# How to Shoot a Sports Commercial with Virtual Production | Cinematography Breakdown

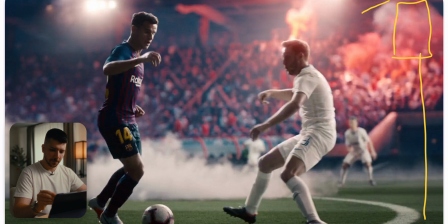[4:00]
For this key, it could be most of the time is a M90, with diffusion in front of it, and they use it on both sides. So this light gives him the key, but also him a backlight.
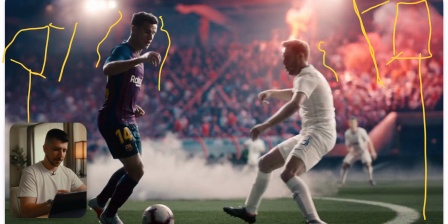[4:17]
And same here, this light gives him a backlight and him a key. So when you light something like it, they could use smaller lights or softer lights, but you want to emphasize a little bit the feeling of spotlights from a stadium. This light should feel like it's coming from there.
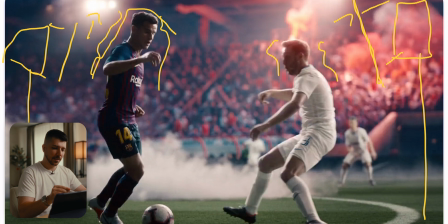[4:37]
Always have reference points in your VFX, so that everything looks just better. Next thing what they did is, they put a smoke machine on the background. This makes on a real field no sense. But a stadium, like I said before, feels really empty,
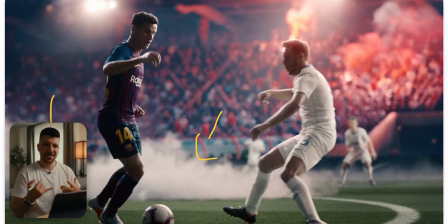[4:55]
and smoke just fills this area and it gives a little bit more dramatic and more action. And it's, in my opinion, almost an essential for shoots like this. The next thing what you have to talk about in virtual production is the ground.
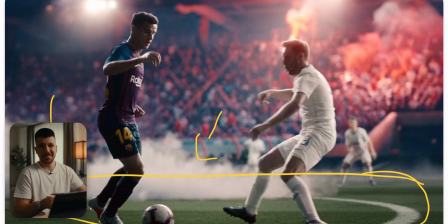[5:12]
Because it's a studio. The ground is most of the time a big gray chunk of stones. You need a set designer to make everything blend nicely in. On shoots like Star Wars or Thor,
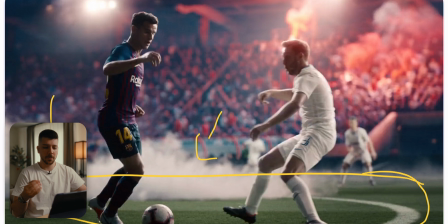[5:24]
they build big sets in the sceneries because the goal with virtual production is to make everything look real. It doesn't should look like it's shot in a studio and in front of a green screen.
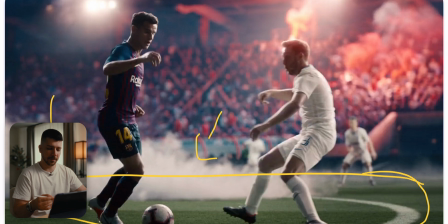[5:38]
So set building is really, really important. The next shot I want to talk about is this close-up.
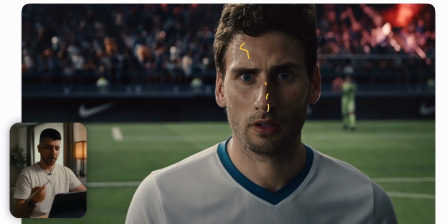[5:45]
We have a lot of sweat in his face. And sweat in movies, you most of the time do it with a mixture of water and oil. Oil stays really much longer on the skin and you get that glossy effect.
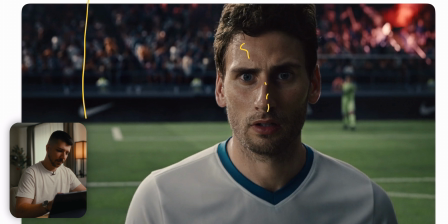[5:58]
And we only have here also the system with the big light shining from far away, but in between we will have a 12 by 12 butterfly with a quarter diffusion, I would say.
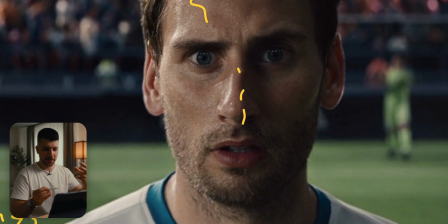[6:17]
Because as you can see, the light is really punchy and hard, but it's also a little bit soft. We have a little bit of roll-off and Rembrandt on his side of the face,
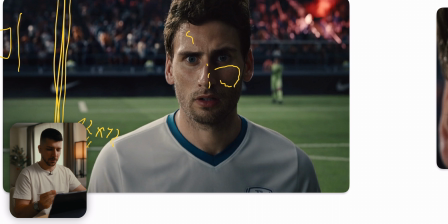[6:26]
but I don't think they used a softer diffusion. Even though it's side-lit, here is probably a sky panel just above the camera with a softbox to fill in a little bit of the shadows so that he's not completely black on this side.
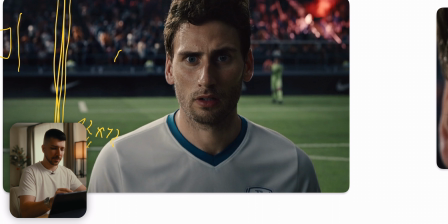[6:45]
The next light they probably used here is a backlight, which also a bit harder source, but also can be a sky panel or an orbit with softbox or something like that. And they shot over both shoulders.
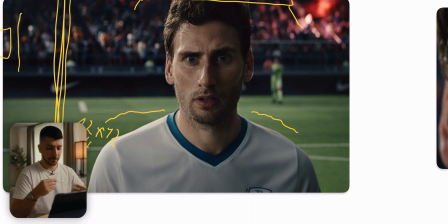[7:02]
I really like to do a backlight above both shoulders because I think it looks more natural. When you put your backlight here and shoot it on this side, most of the time the light bleeds a little bit into the face. And I think this looks most of the time not that polished, not that clean, not that high-end.
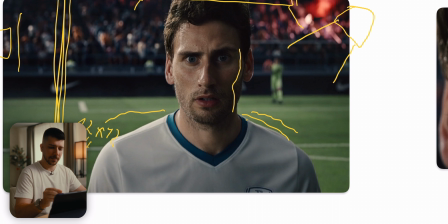[7:21]
And that's the reason when I have the possibility, I try to put the backlight always straight back from the actor. And what they also did is to sell the effect a little bit more. We went to the close-up.
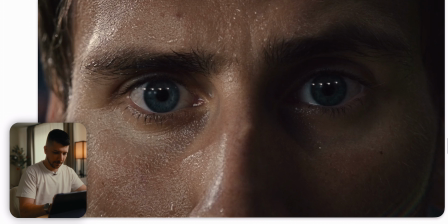[7:34]
They built a rig with orbits or apertures and put it up so that it looks like stadium reflections.
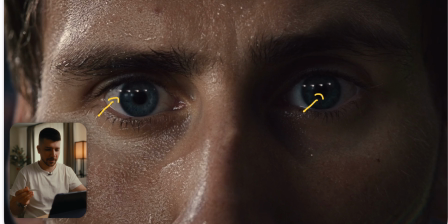[7:44]
These little details make cheap productions look more professional or more polished,
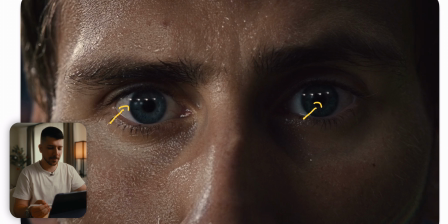[7:51]
because these are details that are, okay, this is not that expensive to do because you can do it with a little bit of effort, but these details enhance your production a lot. The next shot I want to talk about is this one.
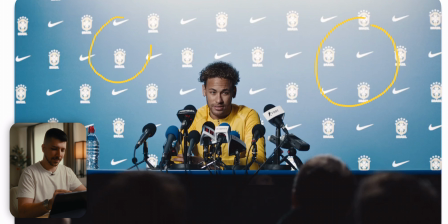[8:05]
And in the video, this background is actually dark and only lights up with a lot of flashes. When you do something like a flash effect, you need at least 3 lights because you need that randomness.
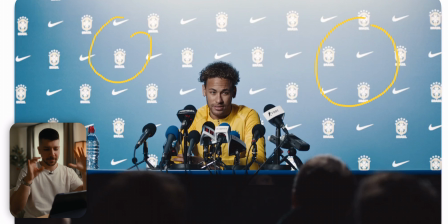[8:19]
More is better, but when you only do 1 or 2 that do this, it doesn't look good and doesn't sell the effect. And also when you put up these flashlights, which you can do with every aperture, every lamp today has a mode that just says paparazzi and it blinks in a rhythm.
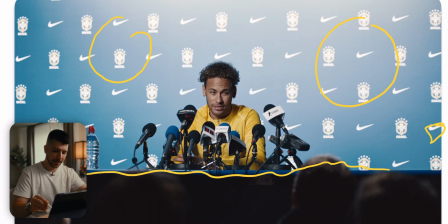[8:39]
When you build it up, try to not hit the foreground. This scene looks really flat. We have a long lens, looks like an 85 millimeter, and this pushes the background really close to him, and we are on a flat wall. So how do we get depth into the scene?
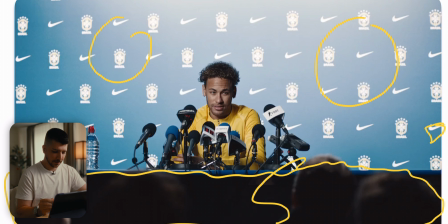[8:59]
And they did it with this foreground that is almost completely black, as you can see. The only thing they did is they put maybe above here
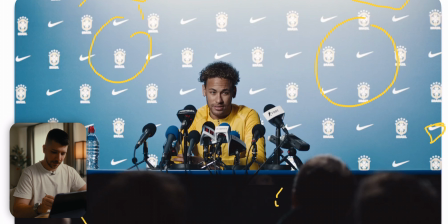[9:10]
2 lamps that shines on them so that they get a little bit of a rim light that we see there is something. But when they did this, the shot would look really, really flat. So the next thing what they did is in the pre-production, they knew, okay,
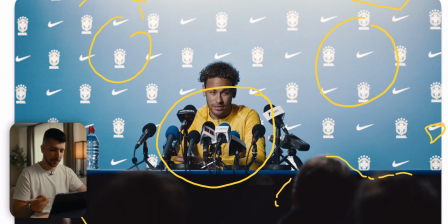[9:30]
he is wearing this yellow Nike jogger, so let's make the background blue. So with this combination, we get a really nice color contrast. You're a cinematographer. There is when you have an idea or a problem that you see in the pre-production,
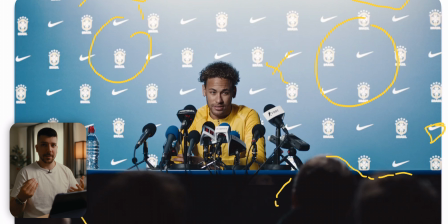[9:46]
you can communicate with a lot of the other departments and say, hey, it would really cool if you put here a blue wall instead of a red, black, then you never want a black wall. The light umhin is pretty simple.
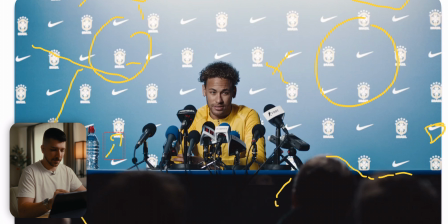[10:01]
It's probably just an Aperture 600 on orbit on a boom with a 90 softbox to get this really harsh beauty dish-like light. Because this is a stressful situation, you don't need here very clean and soft light.
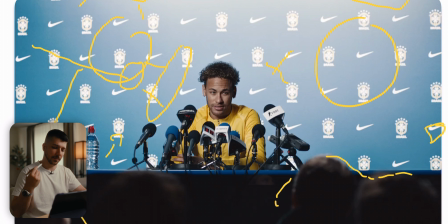[10:19]
It always have to support the story you want to tell, and an interview situation is not a comfortable situation. So if you really enjoyed the cinematography breakdown, I would appreciate if you subscribe to the channel. My name is Marco Pagnoli and we see you next time.